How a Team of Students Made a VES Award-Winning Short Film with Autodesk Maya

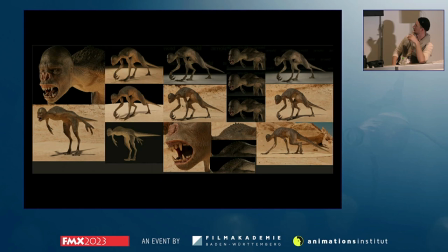1279s
And so we continued with LookDev,
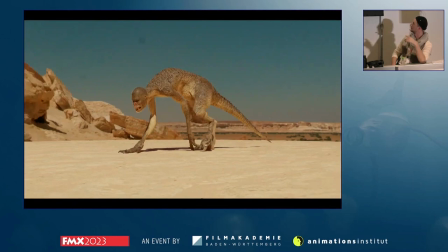1282s
working on the whole creature in on the right environment, and then we brought all together, did a first walk cycle,
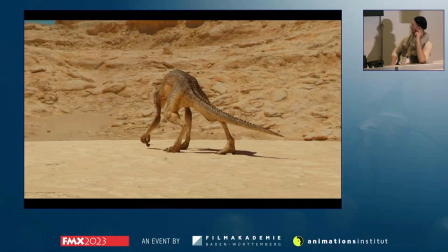1291s
simulations, lighting, and so on. So this one was basically the first time we saw everything together,
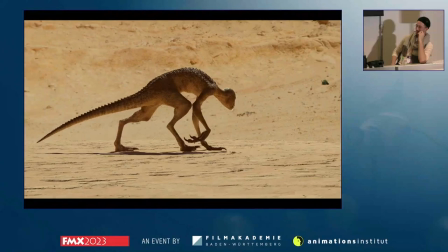1298s
and then at this point we realized something doesn't look so good.
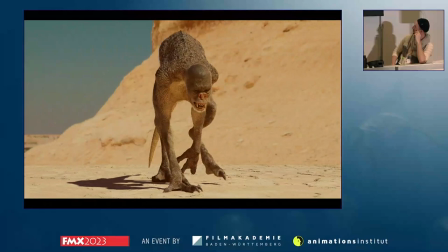1303s
So we kind of feared that it was too apish and
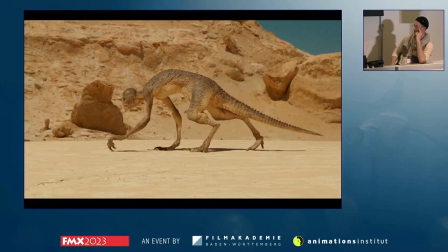1308s
the head was a little bit like a not matching to the rest of the body.
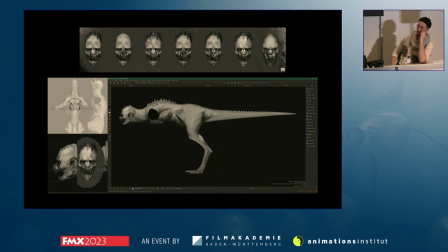1312s
So yeah, we had to go back to 2D and did some more demish human-like concepts, especially for the face and the head. And we decided for the one in the lower left and went with the body you can see here.
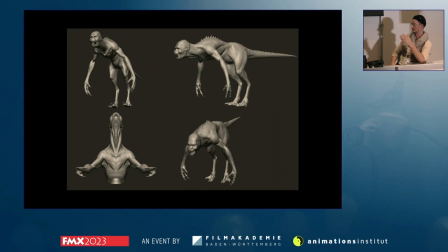1329s
So we had to address that to the model, of course, in ZBrush. The good thing was we could use most of the retopo except the face. We had to do this one again, but so we could keep also the UVs and do a pretty quick go back into LookDev
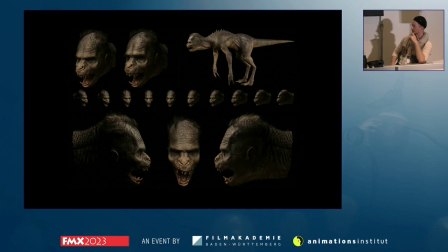1346s
and see some textures applied on top. Thanks. Yeah, here you can see some close-ups.
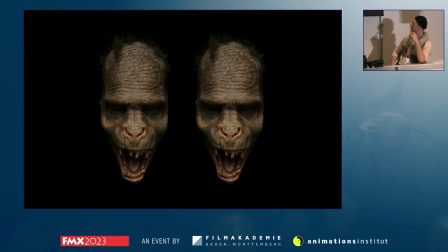1353s
And then we could start with grooming because we wanted to have some kind of hair for him that's not that he's not so naked. And then, yeah, we put the tier, had some first drafts and continue on that.
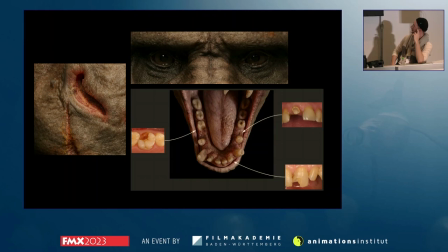1366s
And here you can see some details to ensure that we can kind of match the detail. Kind of proud of the teeth, what we get there. They're, yeah, like, of course, a bit destroyed.
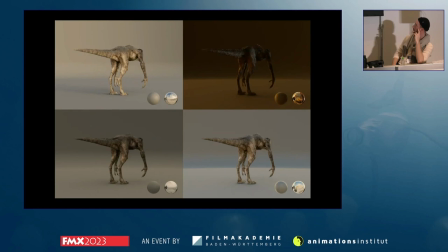1379s
And checking with the references on the sides. And then we did the final look dev in the proper HDRIs we shot on set. So here you can see the different one.
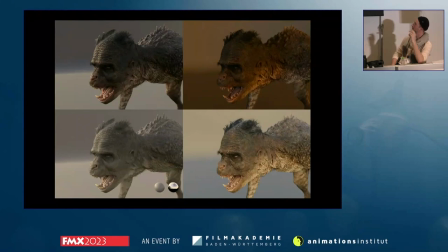1391s
And we did, of course, for every possible close-up, so especially for the face here,
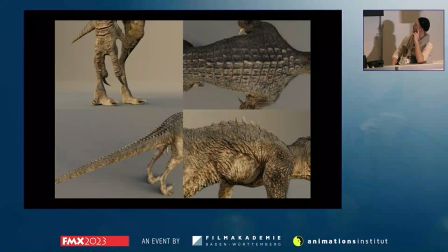1398s
and also for the limbs and tail and so on.
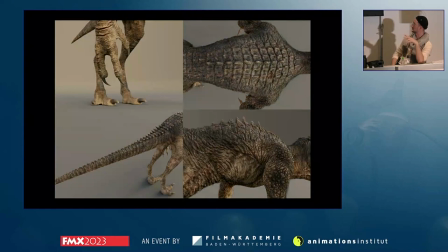1403s
So yeah, we were pretty happy with it and had a nice displacement coming from Mari and ZBrush, bringing everything together in Arnold in Houdini,
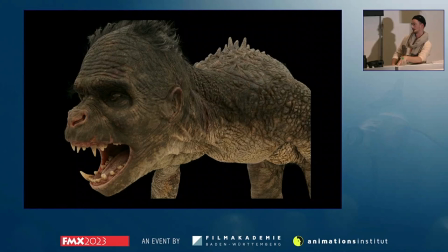1412s
and then did some first displacement wedges just to ensure how is in which strength of the displacement is the creature work the best. And we actually did this in every shot in the end because when the creature is further away, it's better to have a stronger displacement.
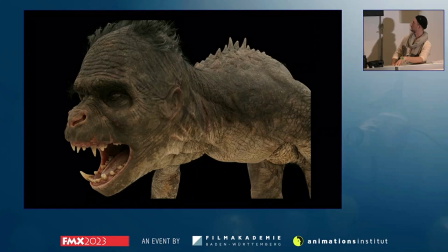1430s
You will have nicer breakups in your specular and so on. And of course, in the close-up, we will go lower with the displacement. So we always did some wedges like this and could pick a frame, and then we were going with this value.
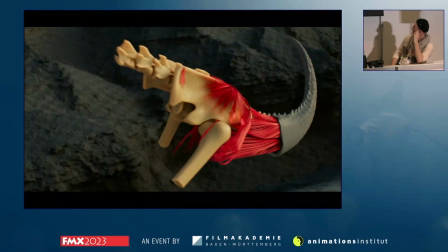1446s
Yeah, now you can see the final thing.
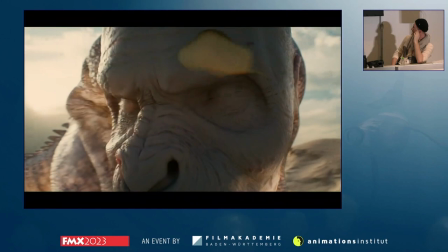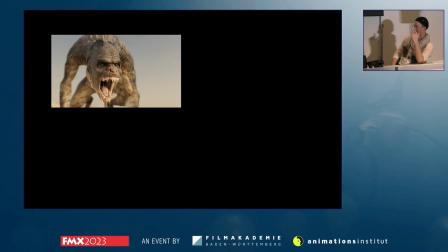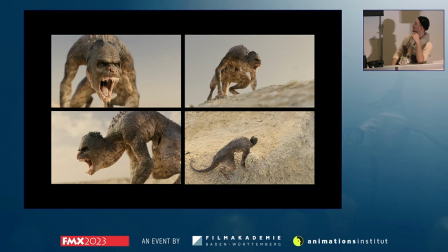1460s
And then we did some final renderings with the cool pose,
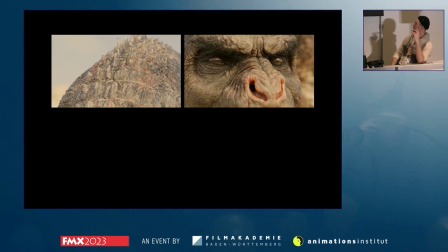1464s
scanned environment, proper HDRI on set, and this was basically the proof of concept for the finished model.
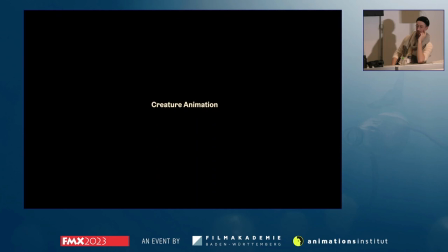1475s
Here you can see some close-ups. We also did some drool there, and this one is then the final image. You can also see it on the flyer that are laying around, yeah.
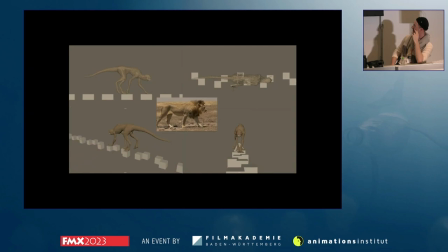1485s
And then, yeah, because I also had to do the animation, because it's still a student project, but I really love it. So I started doing some quadruped walk cycles, and we quickly realized that our back legs are way longer than our front legs.
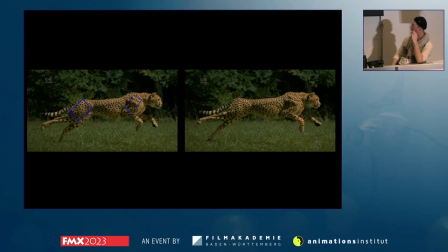1501s
So that's kind of difficult. And then we continued by studying more animals like leopards and checking their motion also in running and so on.
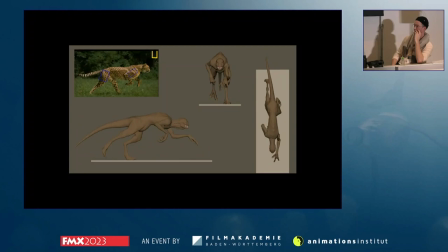1516s
Yeah, translated that on the creature.